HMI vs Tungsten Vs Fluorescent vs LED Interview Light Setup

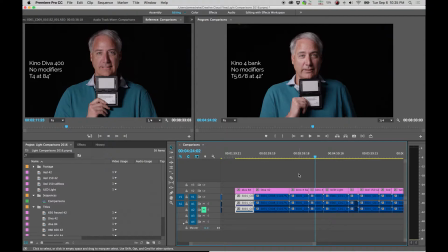If you're lighting a big room and you need things to be dead on, then sometimes it's really nice to have all the matching stuff, and even Kino calls their bulbs true match, so I appreciate their attention to detail on that, because it certainly makes the coloring job easier in post if all your stuff matches on site.
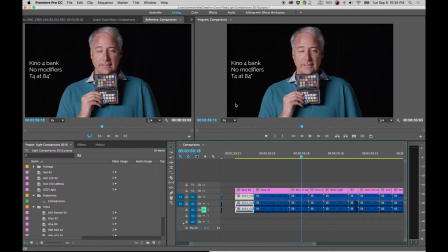So just kind of taking a look here, we're at the Kino 4-bank 84 inches, and here at 42 inches at half the distance. So the difference in these two, you can even see, again, a little more general, just like with the Diva, and this is starting to get a little bit more dramatic.
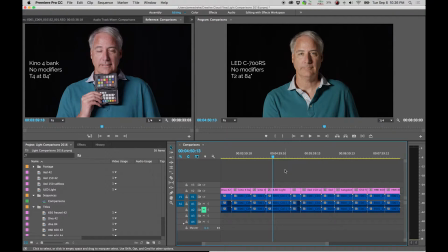So pressing on here, we're into the LEDs, and you can see that there's a pretty significant color difference, but I'm going to forego talking about that at the moment, and also the obviously difference of light temperature or light output here at T2 versus where we were at T4.
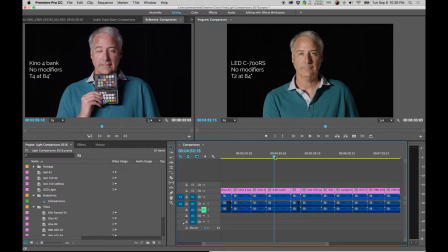which is a 2-stop difference. But what's interesting about this LED, it's a circular light that's 20 or 21 inches across, is it's an edge-lit LED, and you can kind of see that it has an interesting kind of shape to the face there.
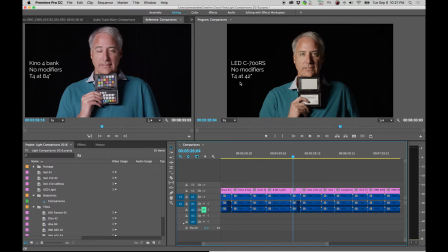We're now pushing in to 42 inches. We're up to a T4 on this 21-inch LED that's edge-lit. Kind of gives you a more dramatic look here. And just to compare, maybe we'll try to put the Kino forebank at 42 inches.
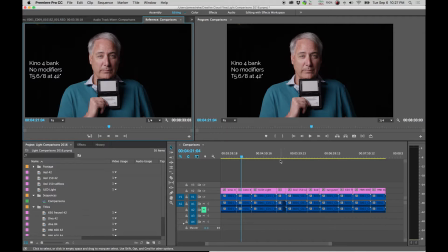What's that look like up against our ILED at 42 inches? It seems to me that the size of the source of this forebank is obviously giving quite a bit more wrap than the LED here.
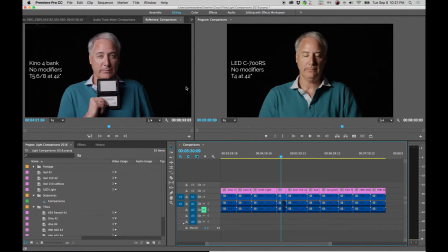Now, it's not an exact comparison because where the center of the stand of this forebank is, the light's naturally going to have the opportunity to push out more around Dave's face, and this light being only 20 inches across is more limited, so it's not going to be able to get as much light over this direction.
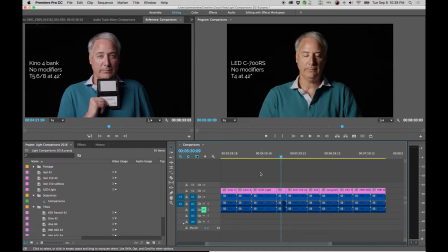But again, this is kind of testing if you had these lights on hand and you set them up on a stand that was not supposed to rhyme, what would they look like? Next up, we got Dave's ILED softbox.
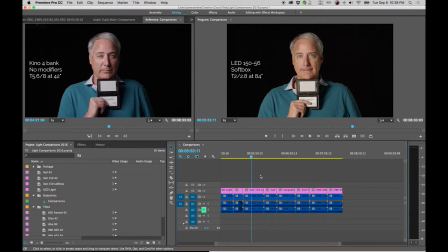And this is an interesting test. It kind of compares well with color with the other ILED. They kind of have a consistent feel to them as far as color tones go. You can see that has a little bit more output.
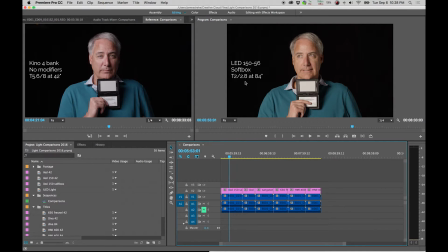It's a T2-28 split versus just a straight 2 of the other LED. What's interesting about this is when we move it in here, we're starting to really get that shape back. And again, I know it's hard to ignore the color here, but you can kind of see the nature of the light here.
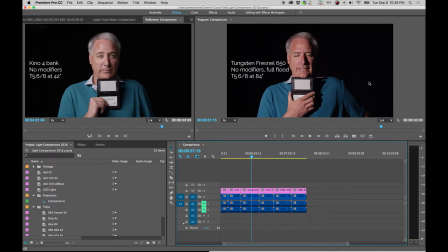For this next one, I got to thank Dave for being a trooper and allowing us to blast him in the face with a ridiculous amount of light. The 650 right to the face is not all that kind to your eyes, so you can see he's squinting here.
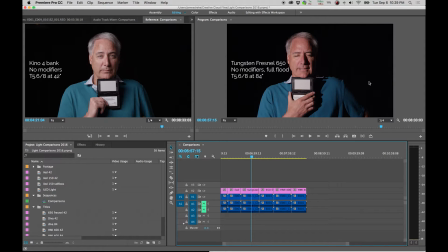And it was pretty obvious to us from the beginning that this was going to be the hard light. Tungstens are, the Fresnels are always used kind of in that application. But it's an interesting test nonetheless to kind of see what the shadows would be doing differently.
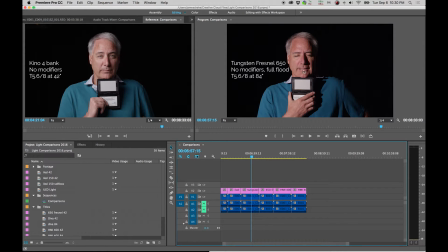You can kind of see the shape of his nose shadow here is pretty defined. Even the shadow coming off the white card here, the color checker and all that is pretty sharp, pretty hard. But your output is also equal to what the forebank was at 42 inches.
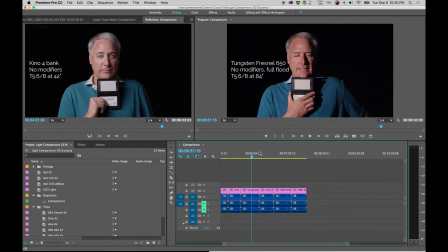But this is all the way out at 84. In certain situations, that punchiness works. We did a shoot music video where we had to light a fairly small room with a 5-piece ensemble.